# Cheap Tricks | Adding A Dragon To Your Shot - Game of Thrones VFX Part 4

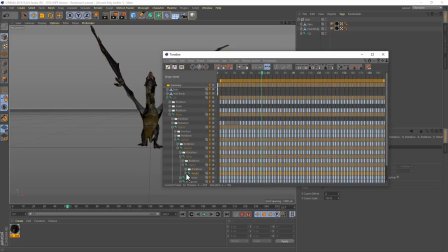8:18 And we've really gotta play to camera here.
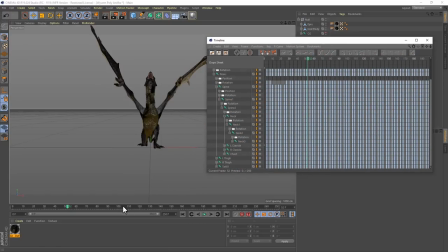8:20 So in that dope sheet timeline, I'll twirl open all the keyframes until I find the spine and neck and head keys. By around frame 70 or so, the dragon could be looking up, so I'm going to delete all the keyframes for these body parts before that frame.
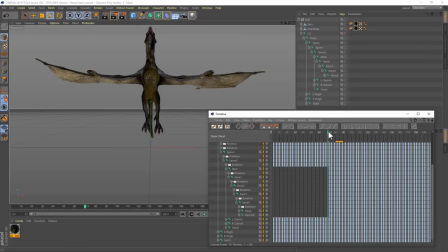8:37 Now, if I go to frame 1, I can kind of repose my dragon, one joint at a time.
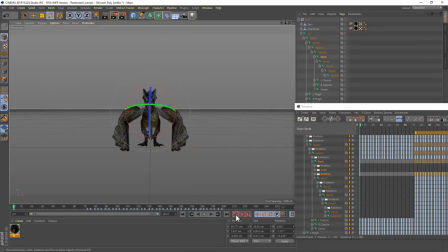8:42 In this case, pressing the record keyframe each time I've posed it correctly. Bending each neck joint just a little bit at a time gives me the cumulative effect of a nicely bowed head. And when I play back the animation, the wings unfurl right before the head pops up.
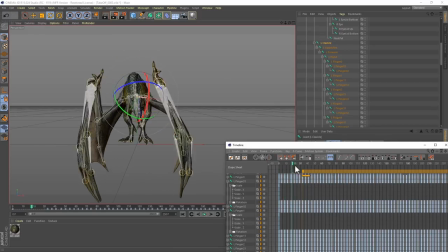8:58 Doing some similar tweaking to the wings on frame 1, I preserve some of that pre-animated flap, while also getting these nicely wrapped-looking wings at the head of the shot.
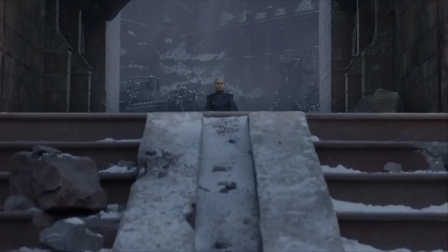9:07 All so the reveal can be just as subtle as this shot.
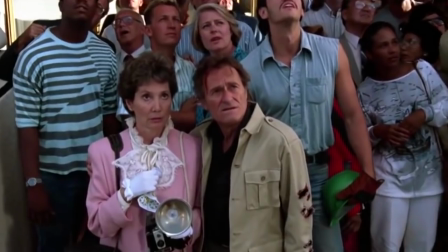9:13 Or this one. But never as good as this one.
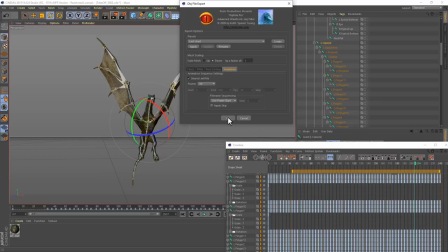9:19 I'll use Riptide Pro to export an OBJ sequence of this takeoff, and then I'll head to After Effects, where,
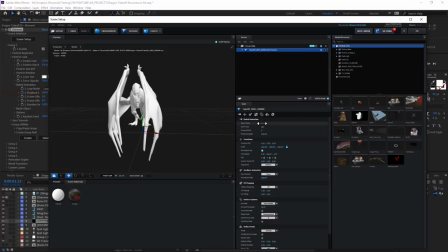9:25 like many times before, I'm creating a new solid, adding element, jumping in there, and importing my dragon sequence.
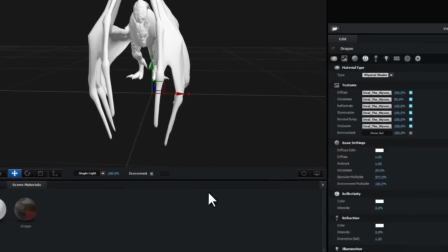9:32 I link her up to the materials provided with that original download, and then save that texture as a preset so I won't have to do it again later.
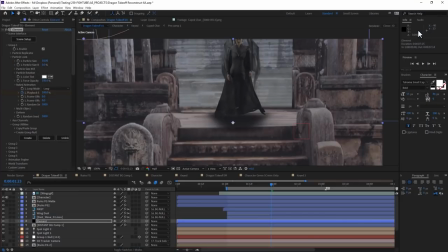9:39 I click OK and then jump back into my scene.
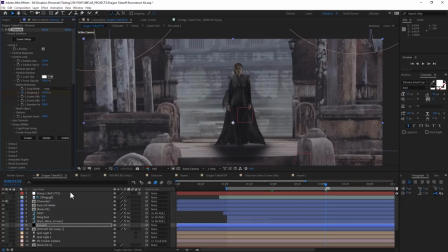9:42 In Elements Group 1, I'll create a new group null, which once positioned and scaled properly, and then combined with a color matcher filter and some fake motion blur, we get this gem.
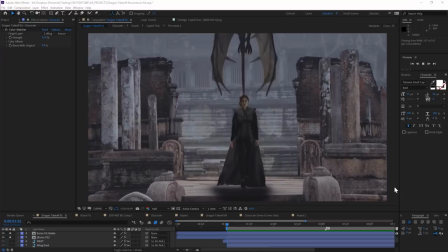9:54 Obviously on loop, it's a teeny bit clunky, but But you know, initially impressive, but actually kind of clunky is like my whole brand.
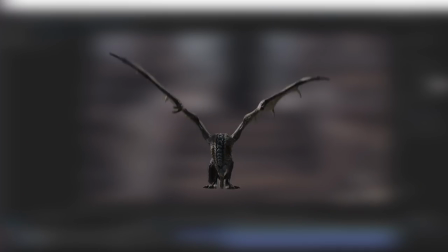10:02 Don't take this away from me. Here, you know what? I'm going to render these wings out as a PNG sequence that you guys can download and use, because Red Giant gives you wings.
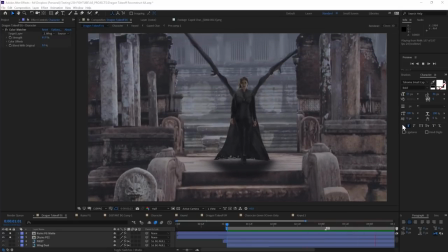10:12 Please read disclaimers. Okay, where was I? Well, to finish off this piece, I have two things I want to do.
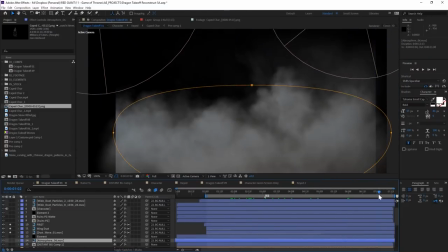10:18 I want to use some of Action VFX's beautiful stock pieces of footage to tie this together, and I also want Supercomp to blend my layers together nicely.
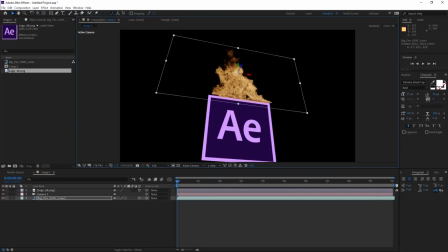10:26 Now, we've got a unique little situation on our hands. For now, because of how 3D layers are rendered by After Effects, Supercomp needs 3D layers to be pre-comped.
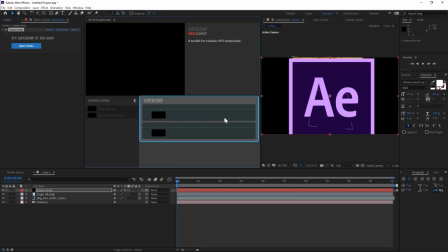10:36 Effects like Element and the Trapcode plugins are fine, but if I were to bring in my stock footage and make it 3D, it won't look right in Supercomp.
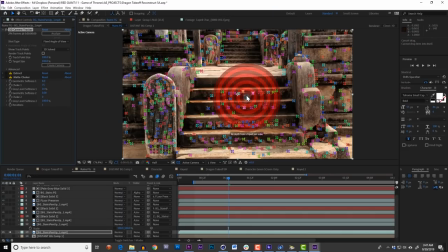10:43 Now, if you recall, there was no depth from my camera track. It was a nodal tripod solve.
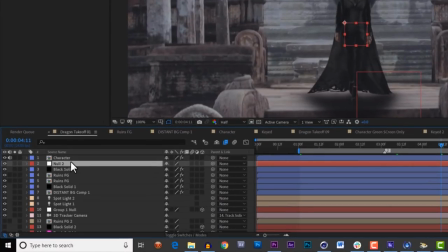10:50 So what I'm going to do is create a stand-in null. I'll call it background null, and then I'll add an expression to its position.
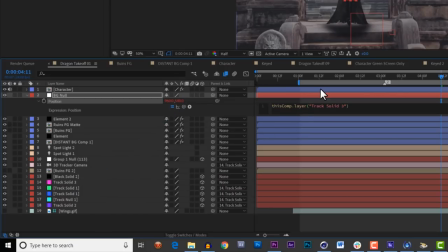10:59 Referencing this plane back here, I'm going to use the famous to comp expression.
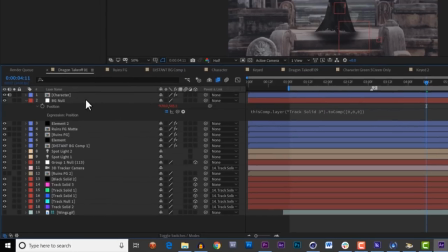11:04 So now, this 2D layer is moving wherever that 3D layer appears relative to camera.
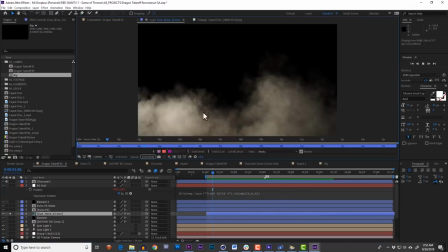11:11 Now if I were to bring in, say, this dust element, I can parent it to the background null,
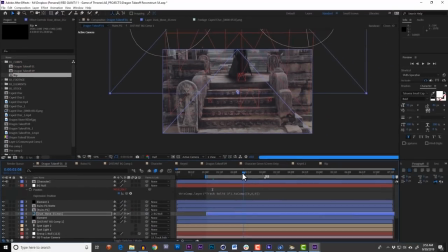11:17 and it'll translate roughly like if it were a 3D layer.
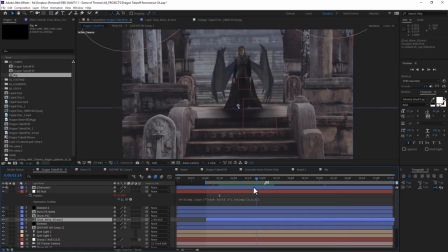11:21 Usually you use techniques like this for lens flares and stuff, but in this case it's a great way to get 3D informed layers interacting well in Supercomp.
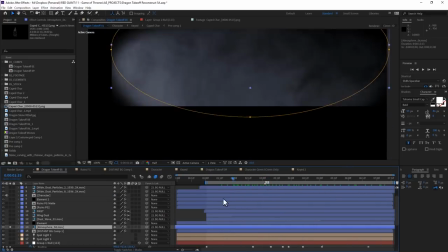11:31 I'll place my stock elements to create a hazy atmosphere in the background here,
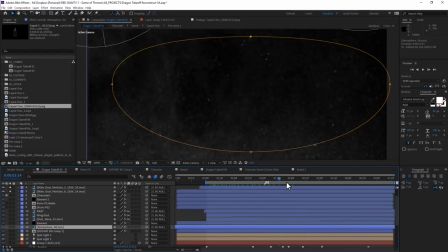11:36 some light dust particles in the air that kind of play like ashes or something,
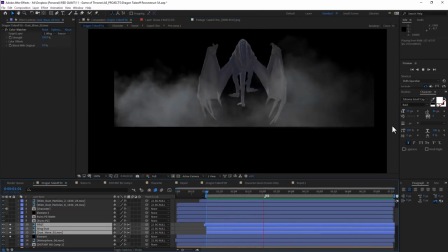11:41 and also I want to use these dust waves to really enhance the background wing flaps of that dragon.
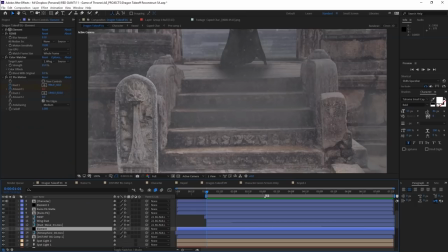11:48 Each one of these is parented to that background null, so as I play through, its position tracks with the camera move.
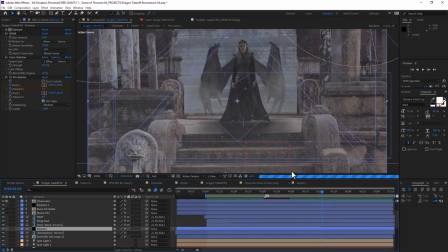11:55 Now remember that thoughtful experimenting with the timing and placement of each stock element,
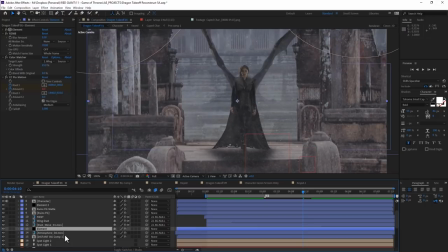12:00 including time remapping, frame interpretation, is always a part of successfully integrating such elements.
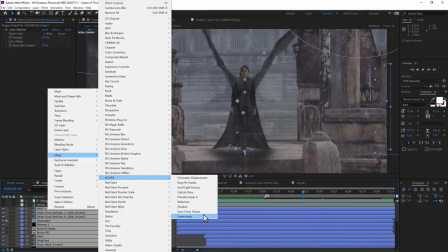12:06 Once I'm about to this point, it's time to turn over all of these layers to Supercomp,
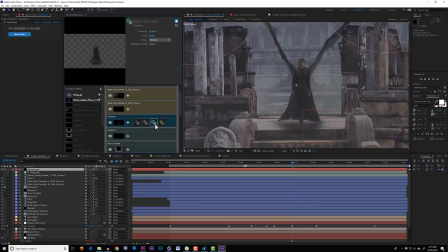12:11 where I can do some more photoreal blending of these layers together, adding things like haze or light wrap, diffusion, edge blending, and as I do, everything begins to just feel more and more married together.